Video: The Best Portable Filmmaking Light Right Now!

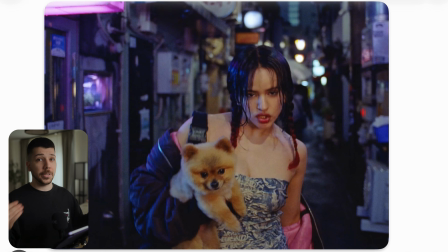[8:17]
Also great tool, also can put it on a stick, but it's much more heavy when you are the person that has to hold it.
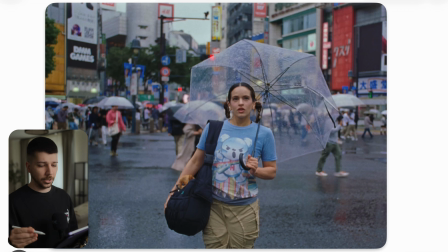[8:23]
It's not so nice. Then this shot is the Shibuya crossing. It's this famous place where everyone is walking, and in real life it looks much smaller than you think. It's when you're there, it's a cool place, but you think, okay, that's just a street, but a cool street.
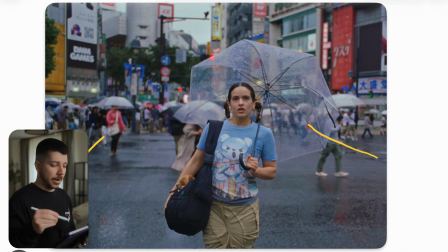[8:42]
And the trick here is you have everyone, the lights turn green, and there is no moment of the day that no one is running into the center doing photos. Most of the time they do it here, but the smart people going in the center because there are much cooler angles to shoot in.
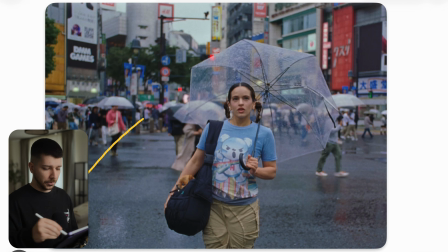[9:00]
And that's what they also did here. They search for the place with the biggest field of view, the most depth, and put her there. Generally, when you're working on run and gun shoot on these big locations, big famous locations, there are two options.
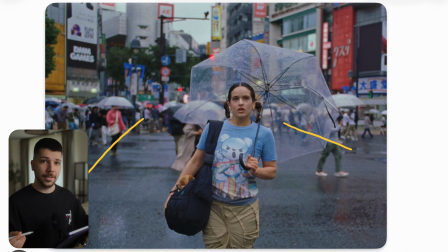[9:15]
One option is you're very early. Second option is you do it way late at night. Or the third option is you're fast. And that's what you have to be here. You have to consider, okay, maybe get run over by the car.
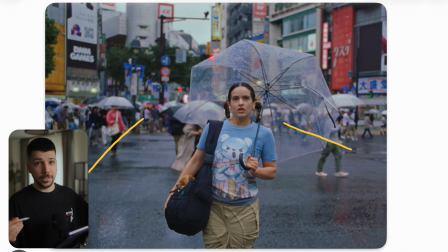[9:29]
You have to time the traffic lights, how long they're actually on and off, and then run before everyone else run. And then you have one shot. Be prepared to repeat this scene a lot of times, but most of the time it's worth it because it's a very cool scenario.
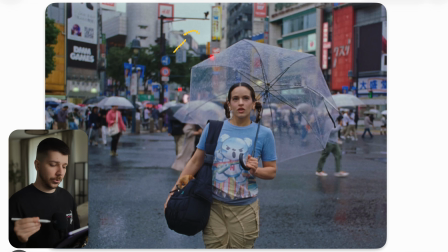[9:47]
Also, I like to shoot on an overcast day. Now we have much more possibilities to change the mood and the color grading because everything is nice and even.
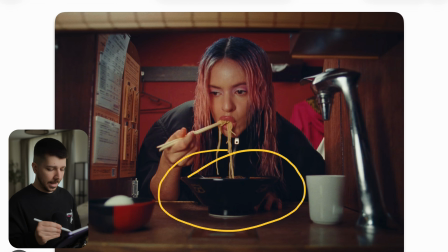[9:58]
So in this scenario, she's eating ramen, and here you can actually use the light I told you before. You used one of these 80-watt lamps with a small softbox with a grid and just put it in an angle on the other side.
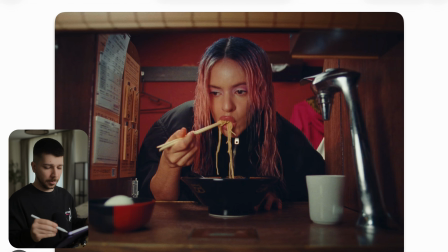[10:11]
This is a very tight space. Every other light with a big softbox would just blast light here everywhere. But we wanted to create this natural vignette, like you can see here. The corners are pretty dark.
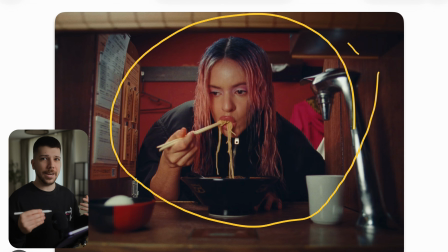[10:26]
But you have always to consider you don't have to light everything perfect in every scenario. This is a shot where I know, okay, I just need a bit of exposure on her,
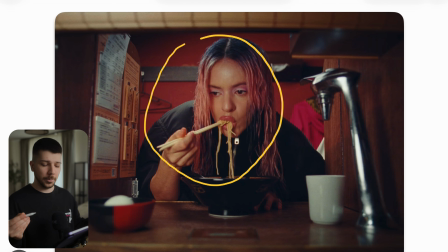[10:38]
and I know I can do the rest in post-progress in DaVinci Resolve. I can darken the corners, the table, maybe darken the background a little bit. As long as I have this light on her, like in this scenario, I know I'm safe.
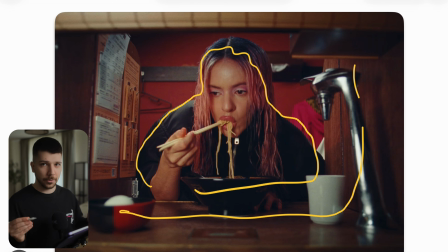[10:53]
So always try really color grading. Color grading is such an important tool nowadays. You have to learn it because now you can make totally different lighting decisions, because sometimes you're on a set and try to flag that away and put this and you're losing time.
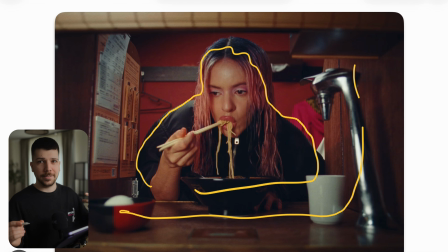[11:10]
But you know, in post-progress it's just 2 clicks. So keep that in mind. Collaborating is important, even though you're not doing it yourself. So if you enjoyed this video, I would really appreciate subscription from you. My name is Marco Bagnoli, and see you next time.